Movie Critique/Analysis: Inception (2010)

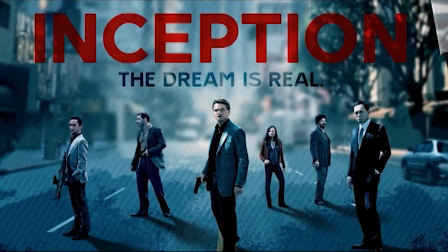(0:06)
Inception, a dream within a dream within a dream.
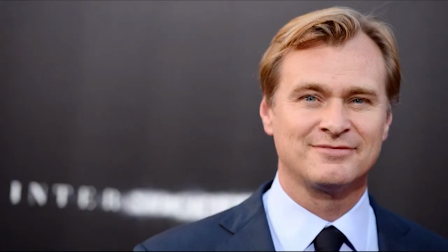(0:10)
Directed by the critically acclaimed Christopher Nolan, the film features the ensemble cast consisting of Leonardo DiCaprio,
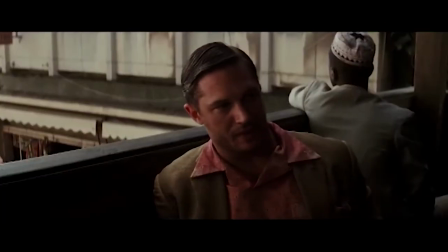(0:18)
Joseph Gordon-Levitt, Ellen Page, Tom Hardy, Ken Watanabe, Dilip Rao, and Marion Cotillard.
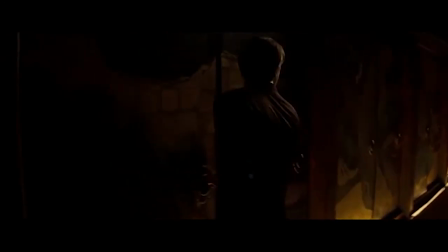(0:26)
What is Inception all about? Well, Cobb can infiltrate people's dreams, so companies hire him to steal business secrets from their rival's subconscious.
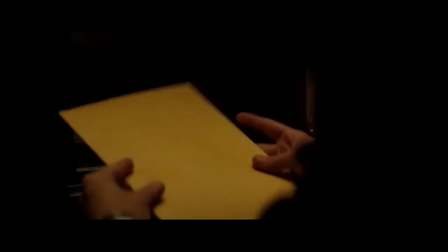(0:36)
Saito wants Cobb to plant an idea in a rival's mind, instead of stealing, calling it Inception.
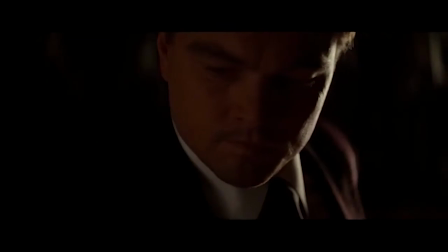(0:43)
In return, he'll free Cobb from criminal charges so he can return to his children.
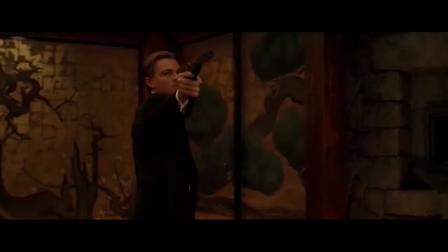(0:49)
However, Cobb has some personal issues of his own in the form of his deceased wife Mal. Today I'll be analyzing the film's mise-en-scène and editing. Let's talk about the use of lighting. There are several instances in the movie where lighting plays a huge role in determining the atmosphere of a scene.
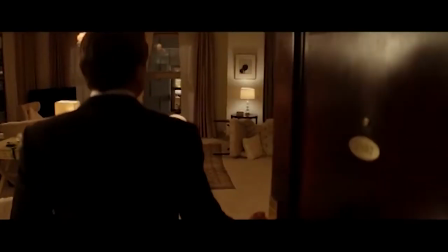(1:07)
In this flashback, Cobb walks into a room that's in a state of disarray.
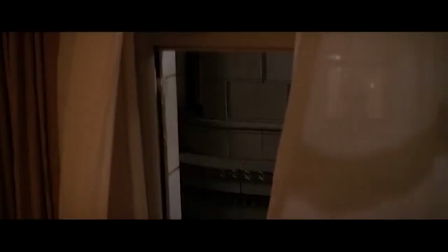(1:12)
He notices his wife Mal, who's sitting on a ledge outside,
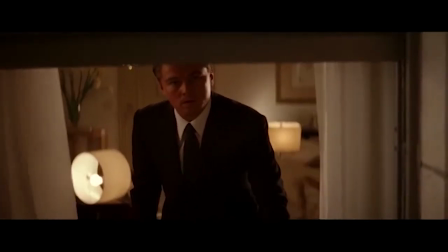(1:16)
convinced that killing herself will wake her up from the world she supposedly thinks is a dream.
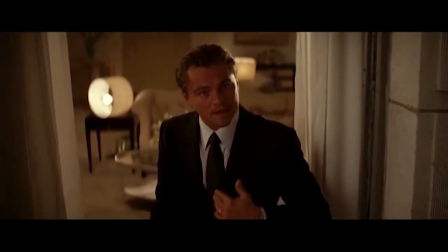(1:21)
Cobb tries really hard to convince her otherwise, but ultimately watches her plunge to her death.
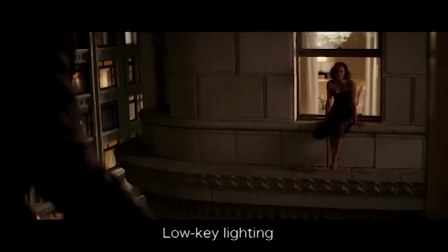(1:30)
Throughout their entire confrontation, low-key lighting is present, suggesting impending danger and foreshadowing Mal's demise. In contrast, when Cobb was showing Ariadne the memories of his family at the beach,
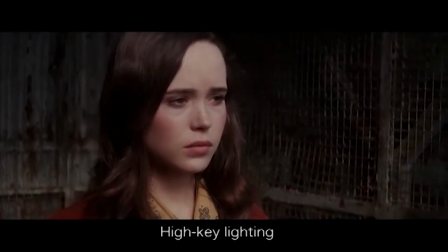(1:44)
high-key lighting was present, creating a comforting and happy atmosphere.
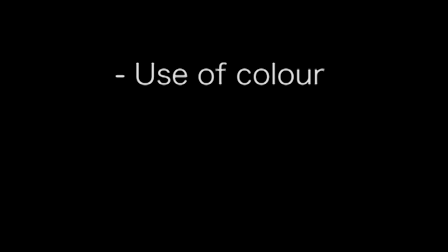(1:51)
The use of color is also pretty fascinating. The color yellow is mostly used throughout the film to symbolize Mal's haunting presence.
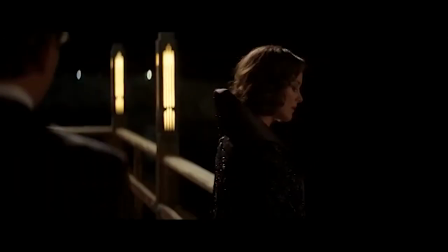(1:59)
In the scene where the audience first gets to meet Mal, there are yellow lights in the background.
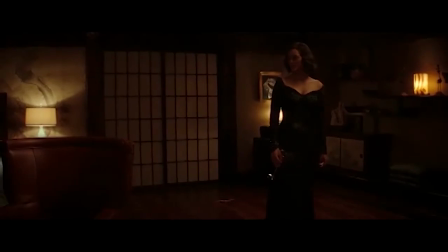(2:05)
Yellow continues to be present in the following scenes in the form of lamp lights and the envelope that Cobb steals.
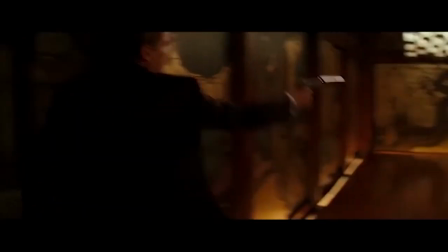(2:12)
This leads up to the moment when Mal discovers Cobb's theft and threatens to shoot him.
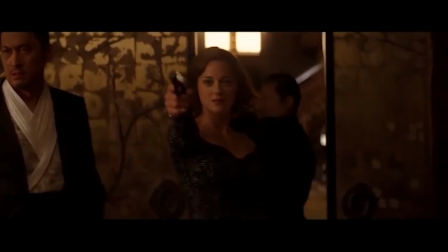(2:18)
Notice how the frame is now illuminated with yellow, reinforcing her larger significance in the scene.
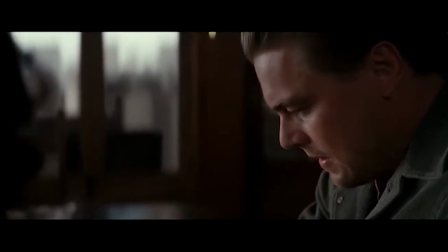(2:26)
Later in the movie, it is revealed that Cobb and Mal had spent decades in a fake reality in the form of their shared dream.
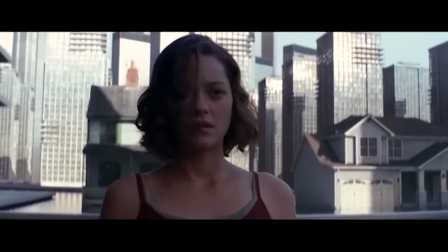(2:33)
In their dream, the color red appears in Mal's clothing, as well as her dollhouse,
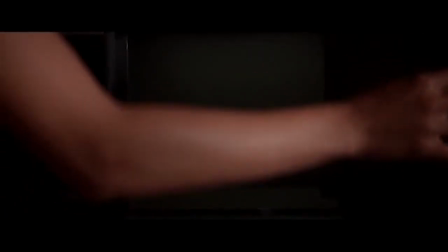(2:39)
symbolizing their life within the dream as she tries to forget the real world. When Cobb finally woke Mal up from the dream she thought was reality,
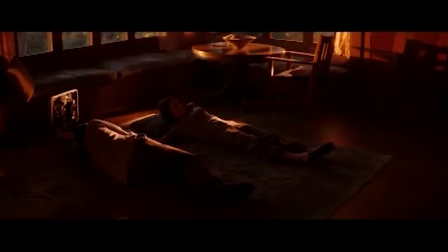(2:47)
the color orange became prominent throughout the scene, which is a mix of both yellow and red.
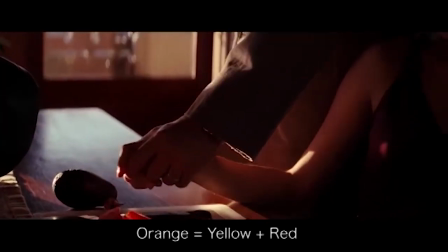(2:53)
This emphasizes her disbelief that their dream was not real, and she is torn between reality and the dream world. The film's editing techniques also enhance the engagement of the audience.
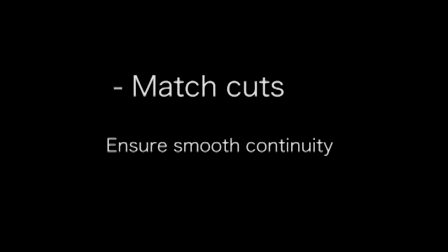(3:09)
Match cuts are often used to ensure smooth continuity between shots. For instance, when Nash slaps Cobb to wake him up,
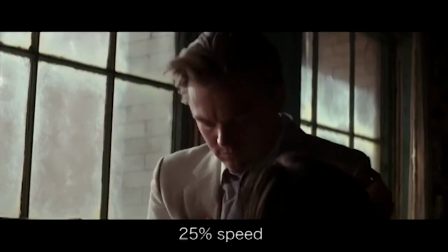(3:17)
the following shot shows Cobb being hit on the face by rubble in the same direction as the slap,
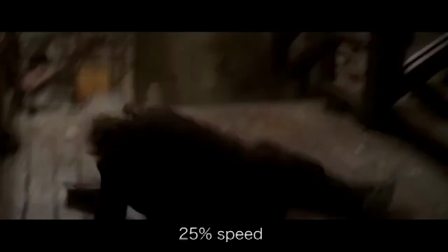(3:23)
creating a visually pleasing transition. The same goes for this scene.
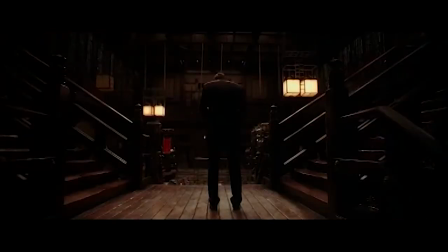(3:30)
When Cobb gets dunked into a tub of water, the next shot shows water entering through the building in his dream.
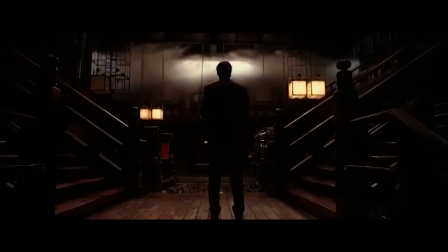(3:37)
Match cutting effectively conveys the idea that one action in the real world has an effect on the dream world.
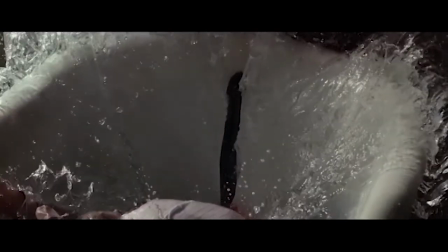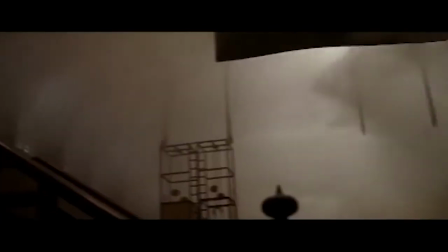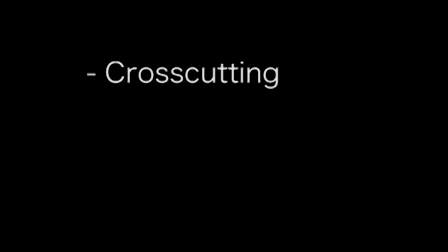(3:54)
Cross-cutting is also relatively common in the film, which involves continuity editing.
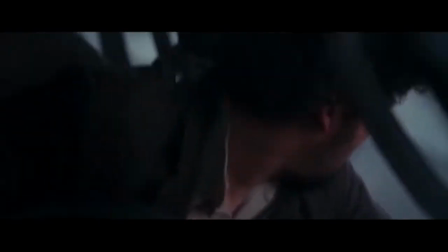(3:59)
In these scenes, the plot cuts between the car chase in Dream Level 1 and the hotel fight in Dream Level 2.
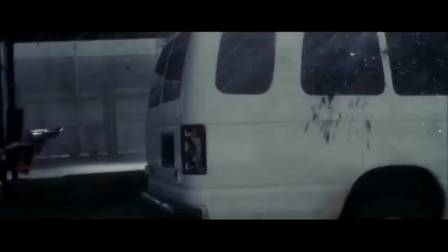(4:09)
Having these two events occurring simultaneously builds up both tension and suspense.